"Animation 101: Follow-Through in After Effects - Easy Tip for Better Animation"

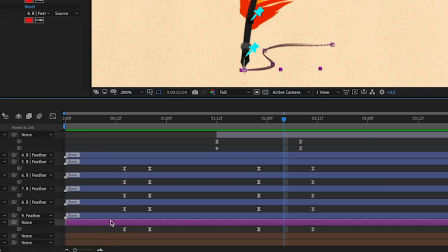[8:13]
So if we look at the rotation keyframes, starting with the feather and then going up the bone chain, you'll see they're all lined up exactly.
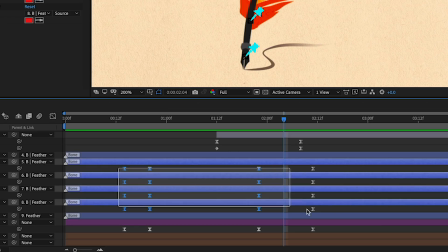[8:19]
What we wanna do is stagger them, and we're gonna start by just staggering them one frame each. So I'm gonna move these over one frame and these over one frame, and I'm just gonna stagger all of the keyframes.
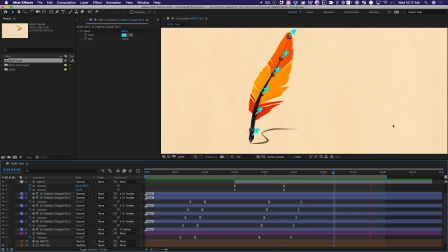[8:29]
With that done, there's already an obvious change. When this feather kind of dips down before it pops back up while it's doing its anticipation, you almost feel a whipping movement to it, right?
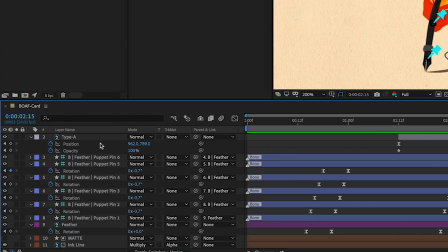[8:41]
The tip of it moves a little bit later than the rest of it. Now that this is set up, I can actually turn off the visibility of these bones, by the way.
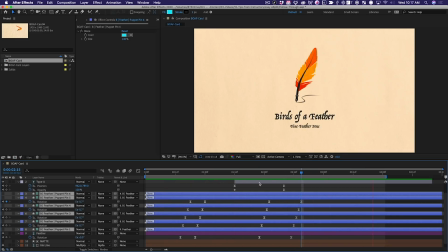[8:48]
So that's feeling pretty good, but what if we wanted that feather to feel even a little bit softer? Well, an easy way to do that is to just increase the amount of overlap. So each keyframe was staggered by one frame from the next set of keyframes. Why don't we stagger them two frames?
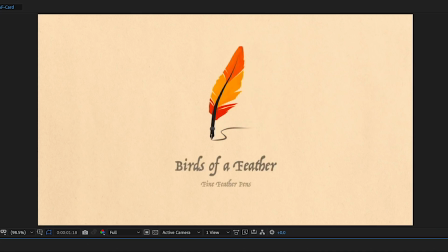[9:02]
And now it's even softer and more obvious what the feather is doing.
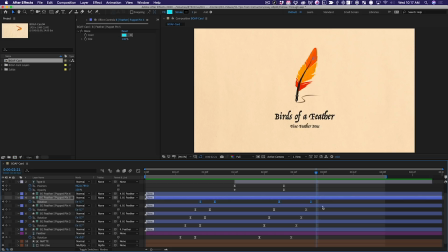[9:07]
And I'm actually digging that, but just to show you that we can use that transform box to really dial this in even better, I'm gonna select all the keyframes again, only on the bones,
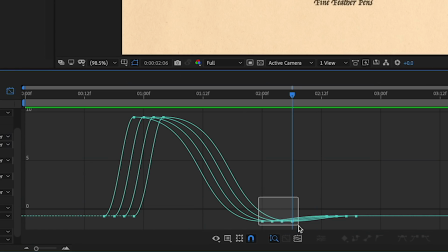[9:15]
go into my graph editor. I can grab this set of keyframes here and I can just scoot those down a little bit.
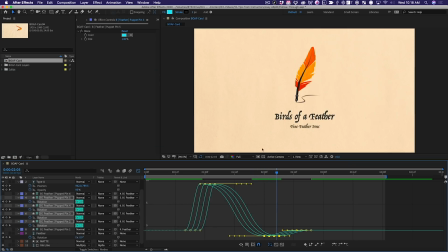[9:21]
So there's a little bit more of an overshoot at the end there. If you look at the tip of the feather, whips up like that.
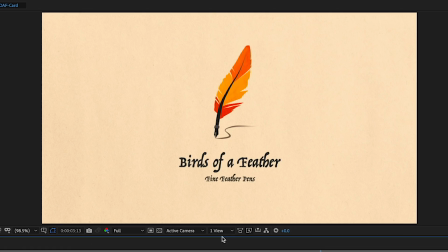[9:30]
Well, that is quite lovely, isn't it? That's it, pretty simple, huh?
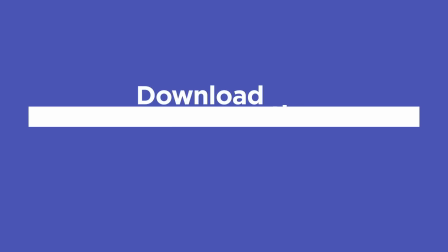[9:35]
Hit subscribe if you want more tips like this one and make sure to check out the description so you can download the project files from this video.
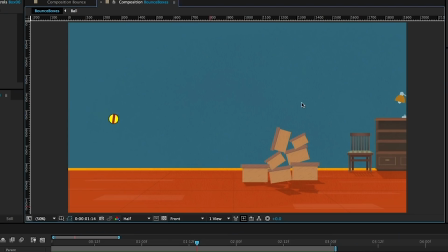[9:42]
If you want to learn more about using the principles of animation inside of After Effects with the help of industry pros, check out Animation Bootcamp from School of Motion. Thanks for watching.